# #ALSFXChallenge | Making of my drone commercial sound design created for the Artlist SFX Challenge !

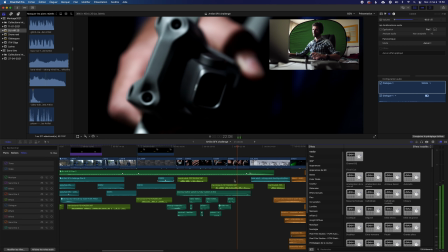[12:24]
On image quality.
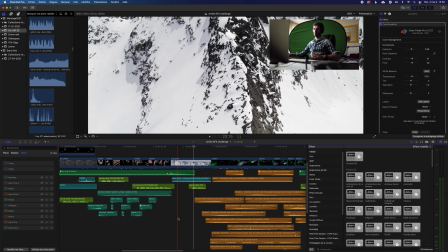[12:28]
So I wanted to make a transition to some more punchy shots of the drone.
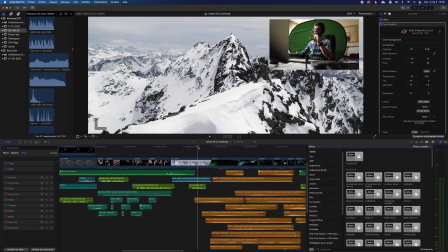[12:34]
I added a little rotation and some speed ramp to make it even stronger and to dive in the next shot, like this.
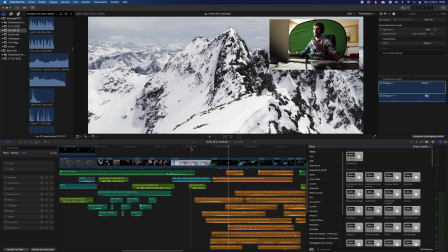[12:45] This time.
And then comes the part where I worked the most on the sound design.
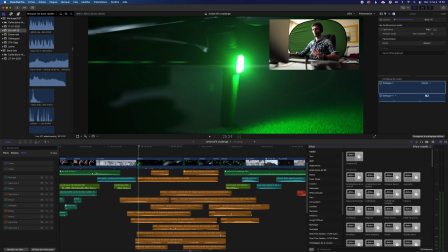[12:53]
So this is these shots of the drones, which were done in my apartment.
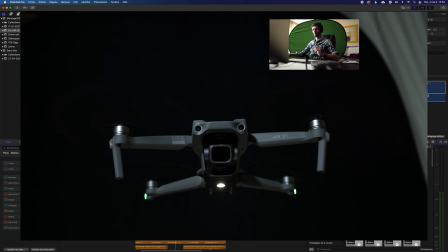[13:00]
In fact, I shot a few different shots of the drone, some flying in the apartment extra,
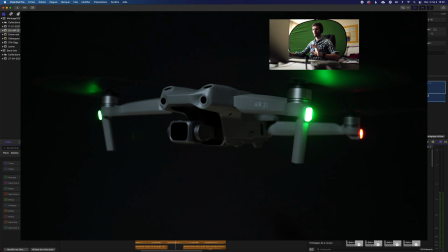[13:06]
and I did some shots with a slider also. But I ended up
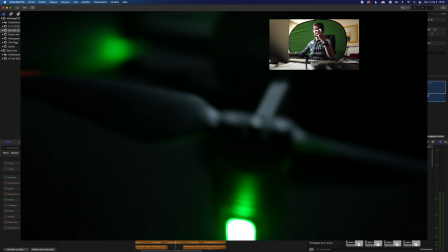[13:12]
using only the handheld shots because they felt more raw and more powerful in my opinion.
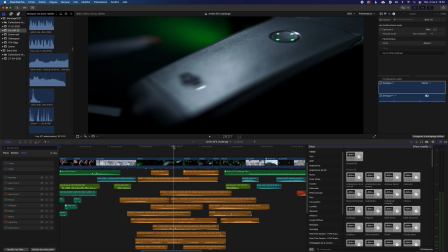[13:20]
So let's see how it looks like.
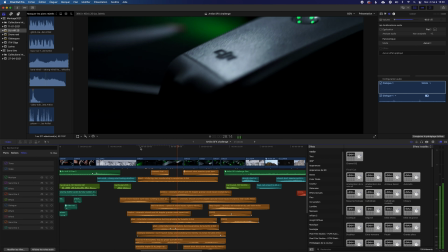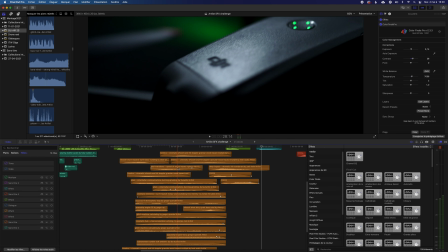[13:29] Is now.
On this part, as you can see, it's 100% sound effects from Artlist.
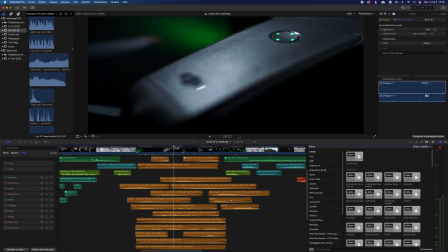[13:37]
There is no music and no natural sound, except for the drone taking off.
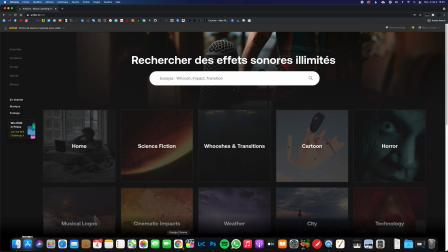[13:43]
I went on the section on Artlist where it says science fiction and then atmospheres.
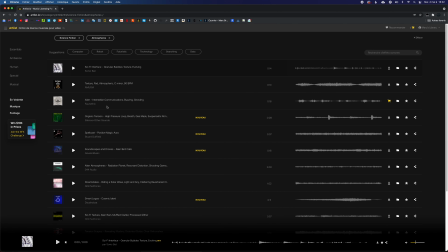[13:51]
And I was looking for some futuristic sounds, alien-like sounds.
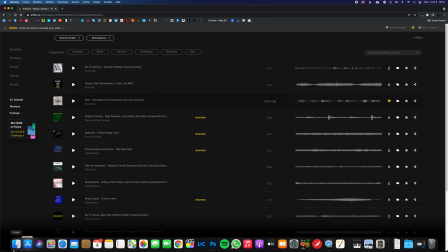[14:02]
Let's have a look at what I downloaded.
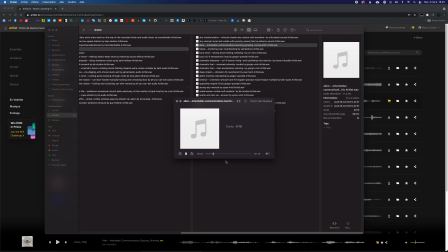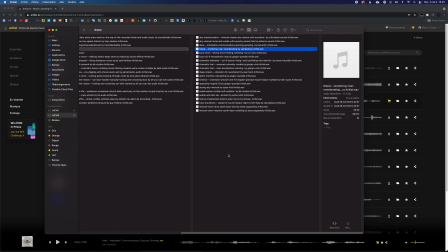[14:21]
This is some rising sound to build up until the moment the drone takes off.
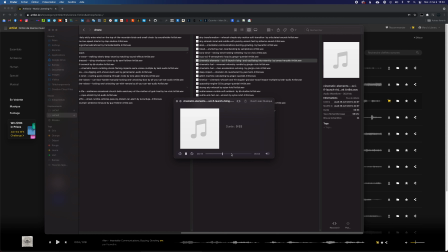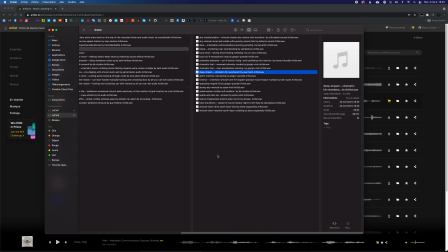[14:42]
This one is for the moment when we arrive on the drone ready to take off.
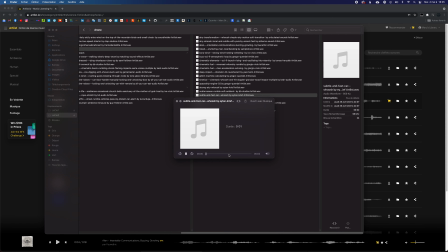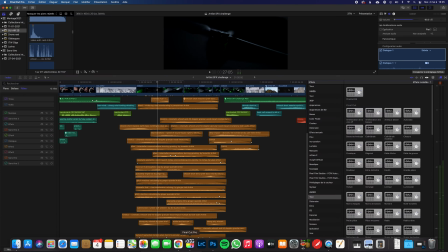[15:07]
it's putting all these different sounds in layers that gives intensity to this particular sequence.
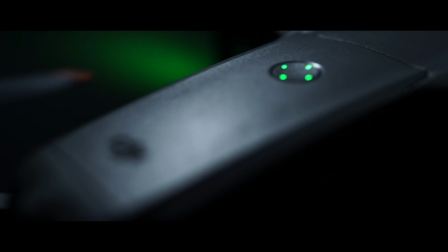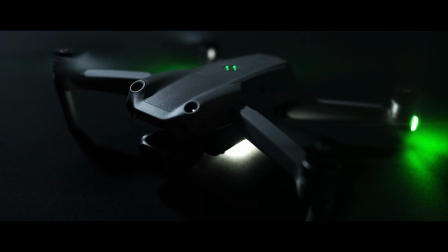[15:21] Is now.
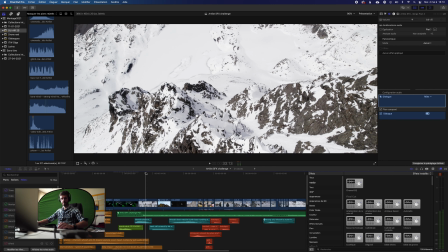[15:23]
Then we transition to an aerial shot again, which goes back with some speed ramp.
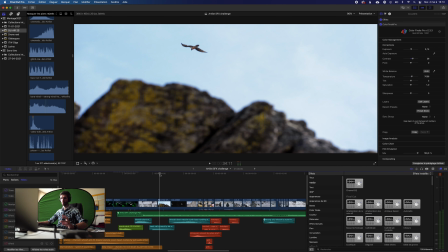[15:30]
And the next shot is the one of the bird, so I wanted to hear the bird before we see him, so it feels more natural.
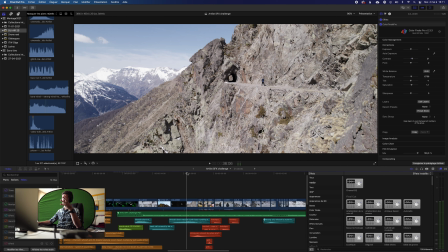[15:43]
And then we transition to a shot where the character is in the tunnel and the drone goes backward with a speed ramp again.
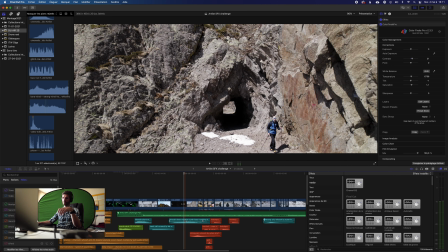[15:51]
And to add to this speed ramp, I put whoosh again.
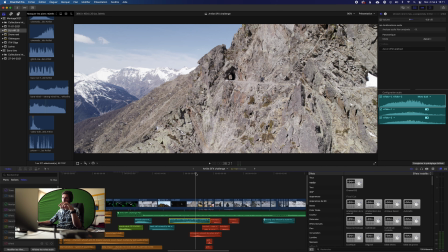[15:59]
And again, a shorter whoosh for the transition out of this shot.
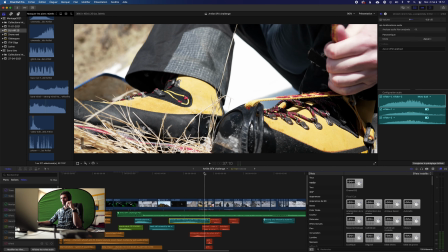[16:04]
And then we arrive on the shots where he puts his shoes.
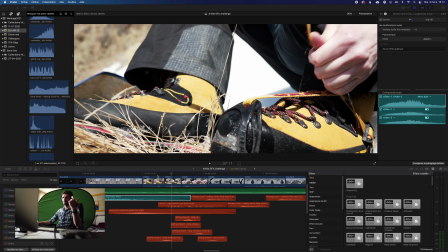[16:09]
So here it's... so for this one, I also found some effects on Artlist.
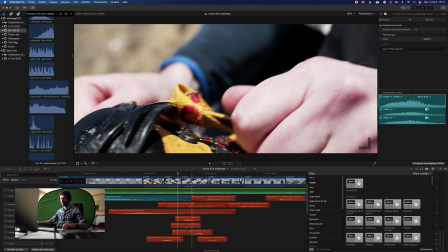[16:16]
So let's hear without the music.